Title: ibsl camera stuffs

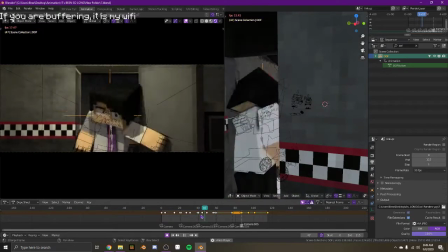244s
So, it kind of bursts out when he opens the door, which is a nice effect,
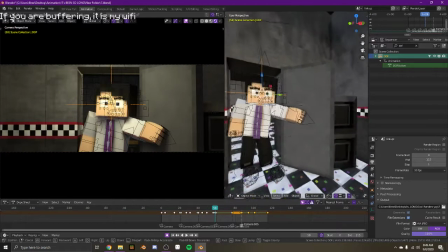250s
and then it kind of just stays there, which is good for this video because there was a ton of chaotic stuff going on.
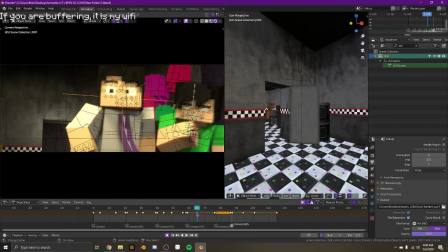257s
This is a pan, and okay, here's an example of set to linear. This is set to linear.
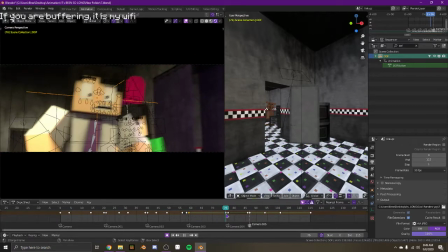262s
I think it looked nice compared to a lot of the scenes in the video.
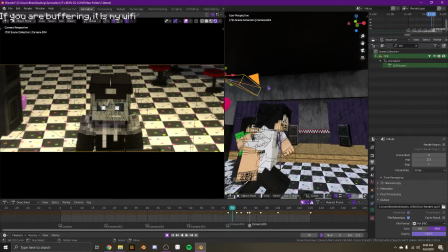266s
Okay, this, I don't know if you know about this, but this is working with the camera's perspective.
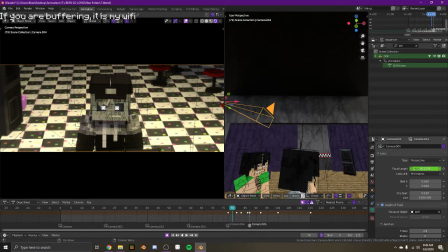274s
So basically, if you just do this, it like zooms in.
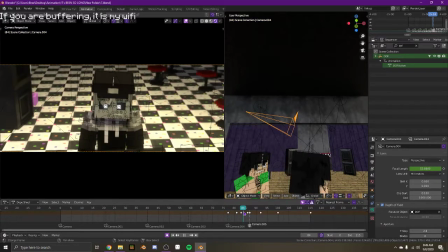281s
So I animated that, so I had it come in and then, what did I do? So, oh, I see. So I had the camera itself move forward and then this gets smaller, which creates the weird distortion effect that you see here.
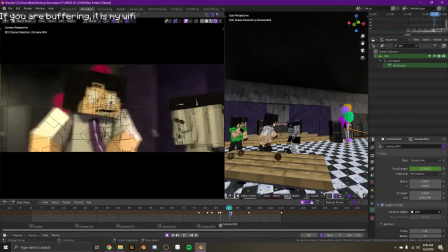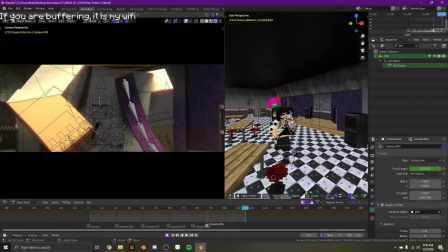306s
Okay, so another thing to talk about is probably just like the, I don't really know them.
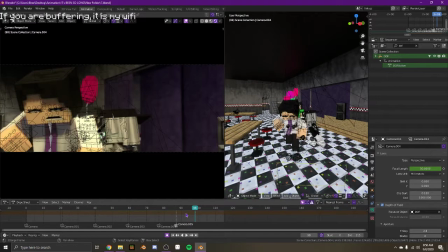313s
I've just kind of, like, watched videos and stuff about them, but, like, the rules of, like, where to place things in the camera. Like, where he is right now in the camera. So this is, like, in a third of the screen.
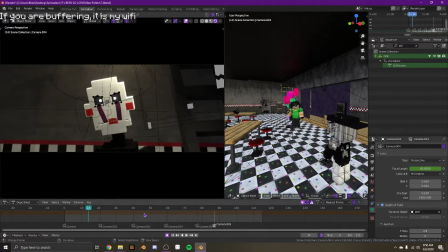328s
This is the center of the screen, obviously. Center of the screen.
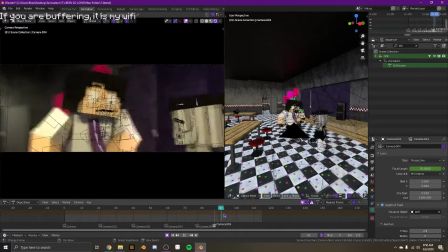333s
Yeah, there's just, like, rules about that, which I don't really know them, but
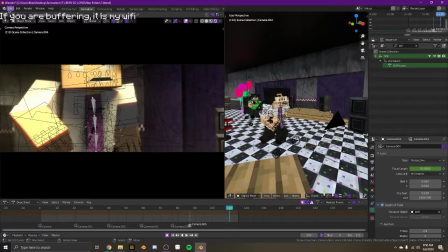338s
there's some good videos that talk about that, so if you, like, look up stuff like that,
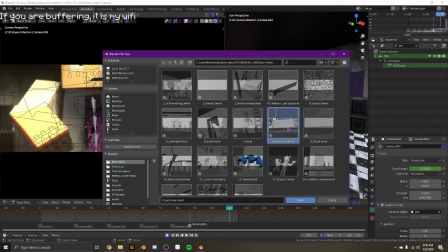345s
that's good stuff to know.
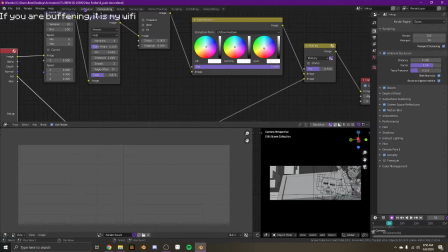351s
Okay.
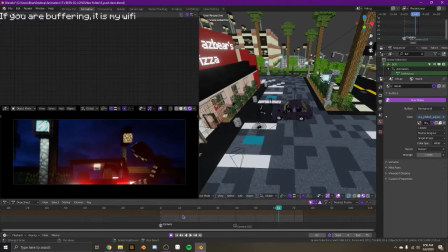355s
A lot of this video had, like, camera just popping out, so it's, like, zoomed in and then it popped. Oh, this is the old version without Bowser in it.
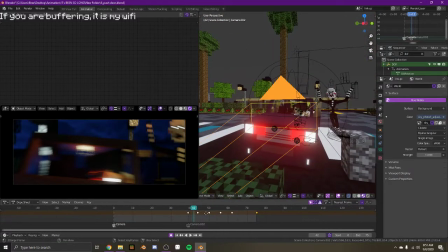366s
Another thing that's in this video a lot is just like the camera's following people, and a lot of times really chaotically, which is good.
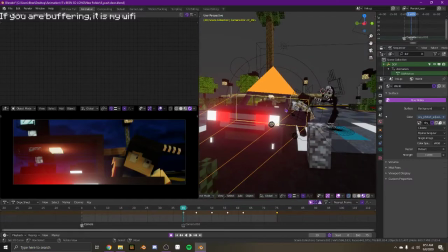375s
But you can see that it's like rotated. Oh yeah, another thing is rotating the camera. So to get different angles, let me just kind of get an example of this.
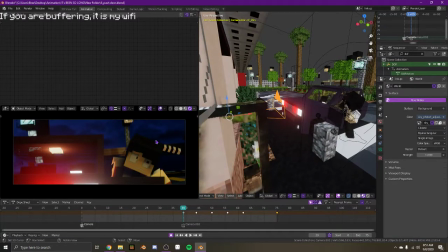383s
So to get different angles, you can use Shift F to like fly around. You can also if you have the camera selected,
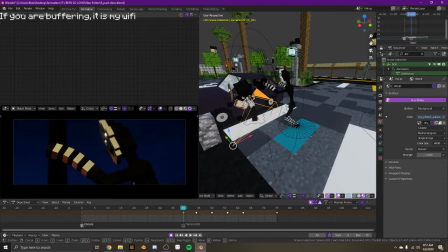392s
you can hit inside of the viewer, the rotate, and it rotates it. I do this all the time, so yeah.
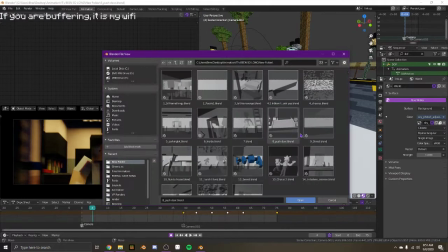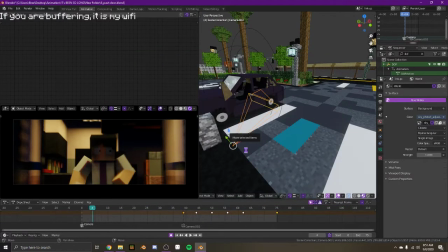408s
This one.
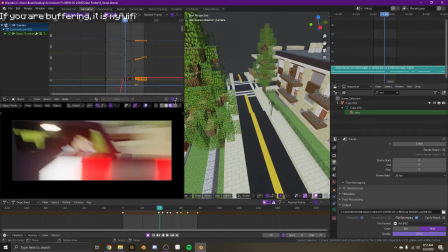414s
Oh yeah, this was disgusting.
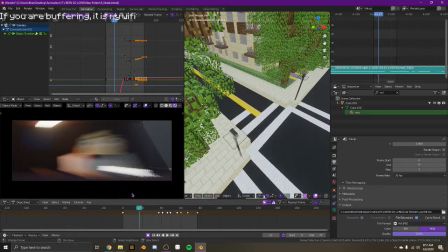416s
This was a really, really disgusting thing that happened, and I was not able to fix it, and I'm super angry about it, because this is, like, the worst shot of the whole video.
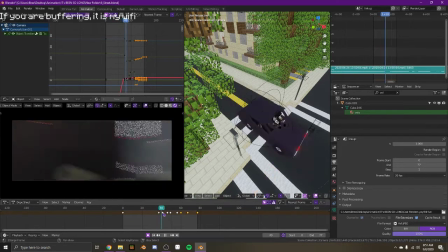425s
I'm not happy about it.
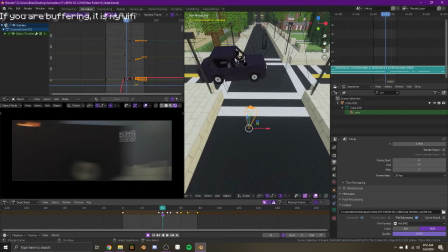430s
This is kind of just an example of the camera switching, but without a clean cut.
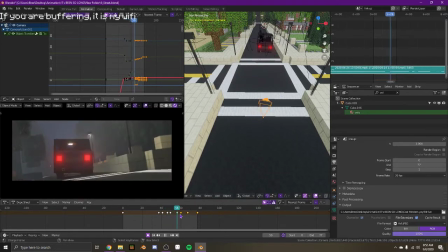438s
Again, this is following and rotation, and then it kind of gets on track. You can kind of just see how it's working here.
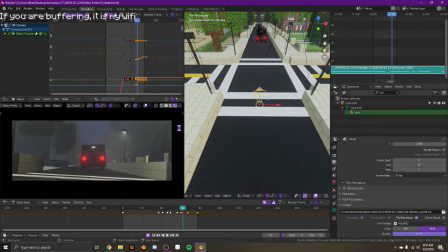450s
But yeah, one of the things is just animate it like you would animate a character with like arcs and offset and,
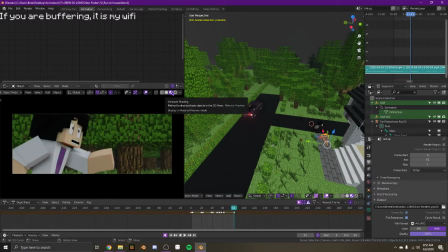458s
well, I'm not really sure how you could offset a camera from the characters.
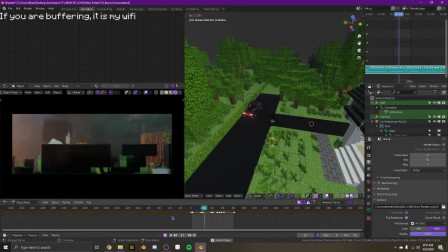463s
So yeah, there's your offset. This is just kind of popping. This is just a pan. These are all set to linear, and then it's just kind of panning / popping out. So yeah, those are hopefully the scenes you want to see. But yeah.